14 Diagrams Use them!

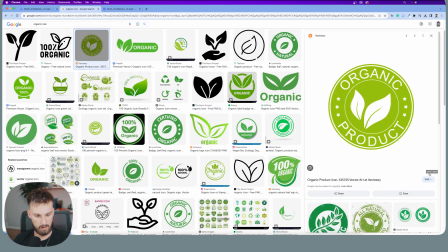Something like this is very high quality. As we see, it's 5,512 by 5,512. But we don't want to just slap this badge on it, because if we think about it, would Vox or would Iman Ghazi use a badge that looked like this?
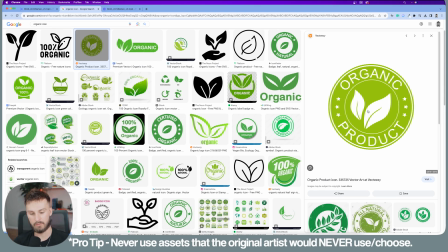The answer is no. It just really doesn't fall within their aesthetic, but these leaves do. So we can crop out these leaves here and just keep them and put it within our video icon.
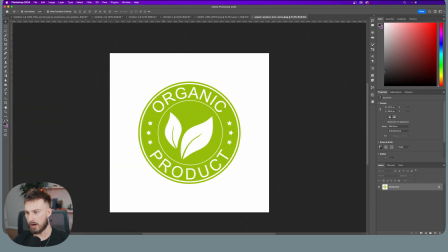So I'm going to save this, open it up on Photoshop, dragging this over. You can see it's a really high quality asset.
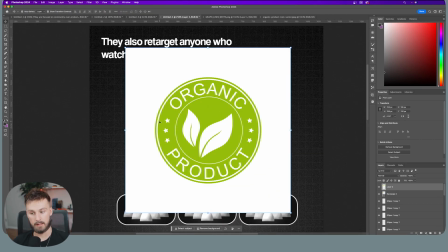Scaling it down because we know, being a student of the game and studying Iman, studying myself, studying Vox, they would never have a badge that looked like this. So I'm going to take the wand tool and click on the green. Hit delete, click on the white on the outside, hit delete.
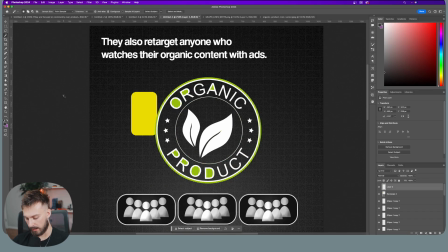We could click on the green again, just delete as much as we can. And then I'm gonna hit the E key on my keyboard. That's gonna bring up the erase tool, make sure it is at 100%, and then start erasing anything we don't need.
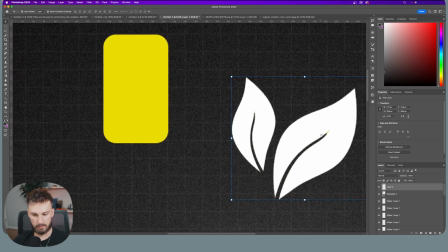All right, this is great. The only problem is I see a little bit of green right here, but this is just a simple fix.
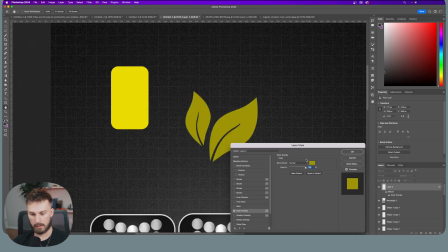We're gonna double click, go over to color overlay and change this to a grayish black.
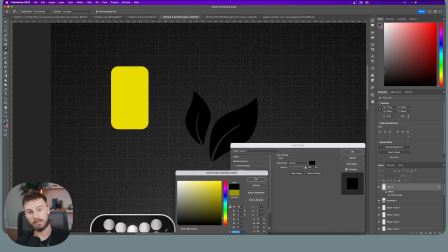We don't want to go all the way black because if we studied Vox, we know that they never use just straight up black. They always use this grayish black. So that's why I'm doing it, because they already figured out, hey, this grayish black looks a whole lot better than black, you know?
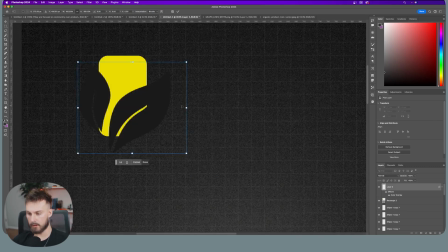We're sticking with this grayish black, hit okay. And we're going to bring this over to our video icon here. Just scale it down, make sure it fits in there nicely.
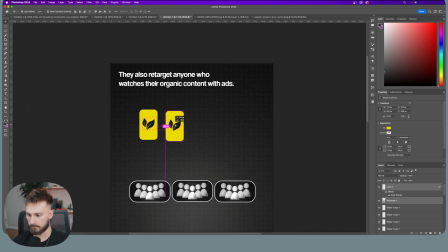Now I'm going to create a couple of these just to show that they're posting a lot of organic content just by duplicating, holding shift, moving it to the right, and make sure the spacing is the same.
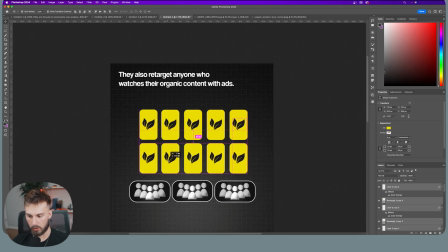Going to duplicate this row just to make some more. Scale this down a whole bunch more.
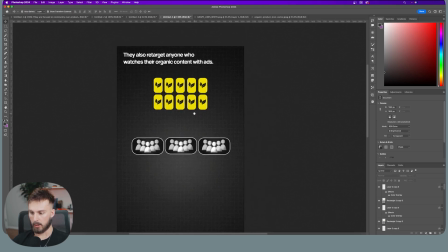And there we go. Looks pretty good. Now we need to show that this is connecting, because the way diagrams are represented or visually represented is through connecting lines.
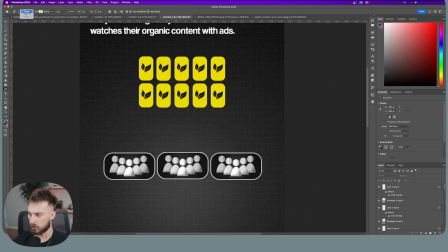So we want to show that as well. So I'm going to hit P on my keyboard, make sure it is in shape, click once here in the middle, hold down shift to create a straight line and click.
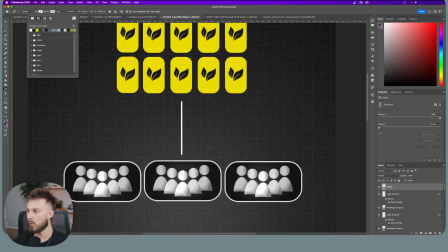And it's going to create a line here. You can't really see it. We're going to change it to white. We're also going to make sure this is a dotted line. Then I'm going to change the stroke to about, let's see here, 4 looks pretty good, 4.68.
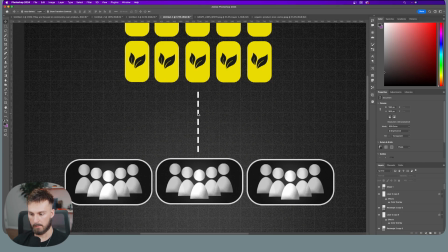From there, we can duplicate this by holding Option on a Mac keyboard, clicking on this, holding Shift and dragging it to the left. What I'm actually going to do is rotate this. I'm holding down Shift as I rotate it to get a 45 degrees angle perfectly.
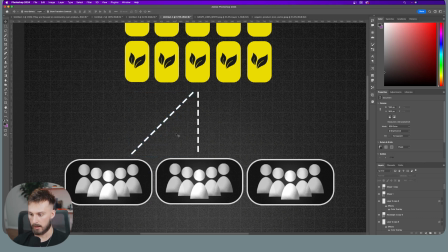And then what we can do is just expand upon this to make it reach the other icon. From here, we can hold down Option to duplicate, click and drag this and holding Shift. I'm going to hit Command T on Mac to bring up this selection tool so we can just easily modify it. But what I'm going to do is right click, hit flip horizontal, and now it's perfectly flipped horizontally.
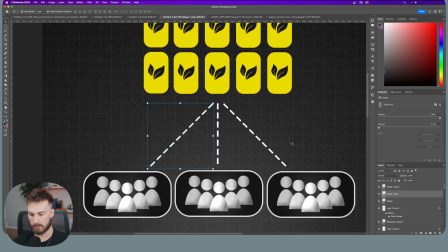And now it's a mirror of this one right here. So we show that it's connecting just like a diagram would.
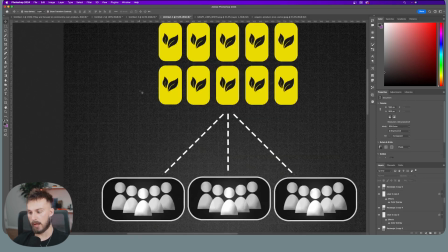But the last thing we need to do is visually show ads. To do that, we can take the same concept of an organic video icon,
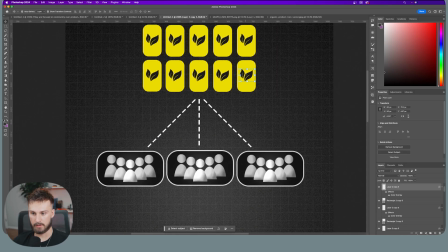except instead of showing that it's organic with this little leaf thing here, we could just write ads in it to show,
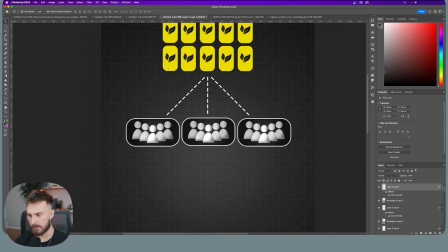hey, that this icon is a video ad. So I'm going to copy this over by holding Option and dragging it.
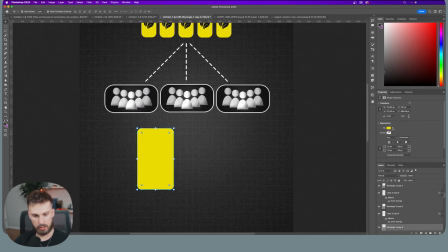I'm going to scale it up a little bit more. I'm going to change the color just to show that it's a little bit different.
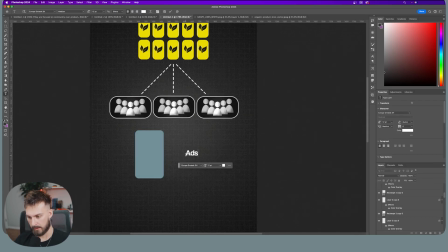We could use this blue. And then I'm just going to type ads here. I think that's the best way to show that it is an ad icon.
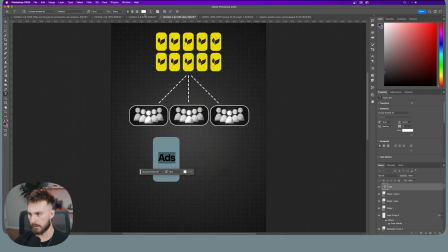Scale it up a little bit. I'm going to round it off just a tad bit more. And I think changing this to a grayish black will make it look a little bit better.
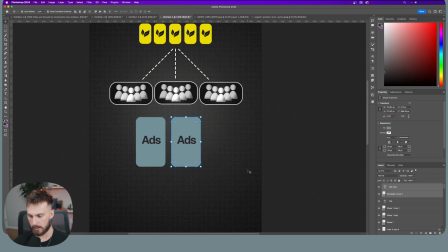That's pretty good. And then we're just going to duplicate this and only create 3. Make sure that this is in the middle here.
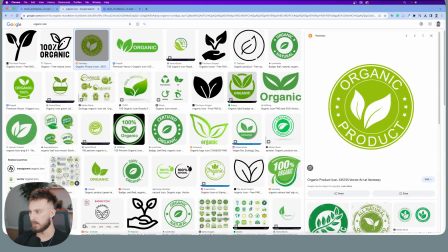I'm going to also group the ads here. And the reason why I'm doing that, as explained before, if we look up diagram, a lot of times they'll have a rectangle and the text in it.
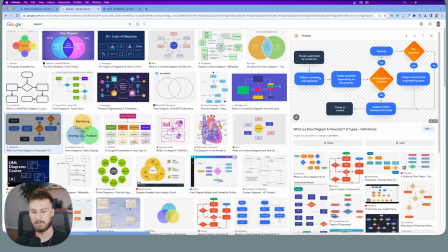In this case, we have a rectangle or a circle, but with an icon in it. So we want to create that rectangle or circle here to show that, hey, these are grouped together.
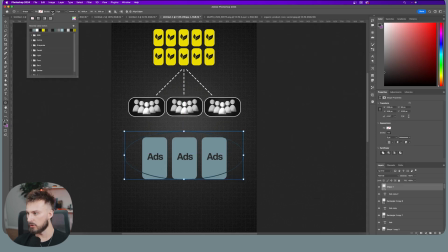So I'm just taking the ellipse tool and making an oval here, changing the stroke color to a white. I'm going to make it a little bit smaller here. And I'm going to just put this ellipse tool behind all the icons here.
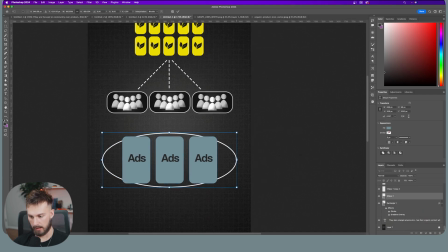There we go. That looks pretty good. I'm just going to highlight everything and downscale it a little bit more, put it in the middle.
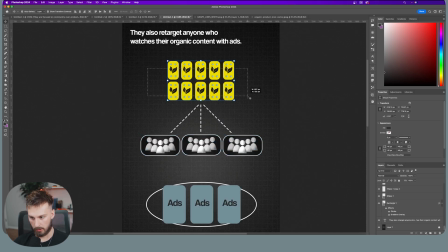The last thing to do is connect these people who watched the organic content to the retargeted ads.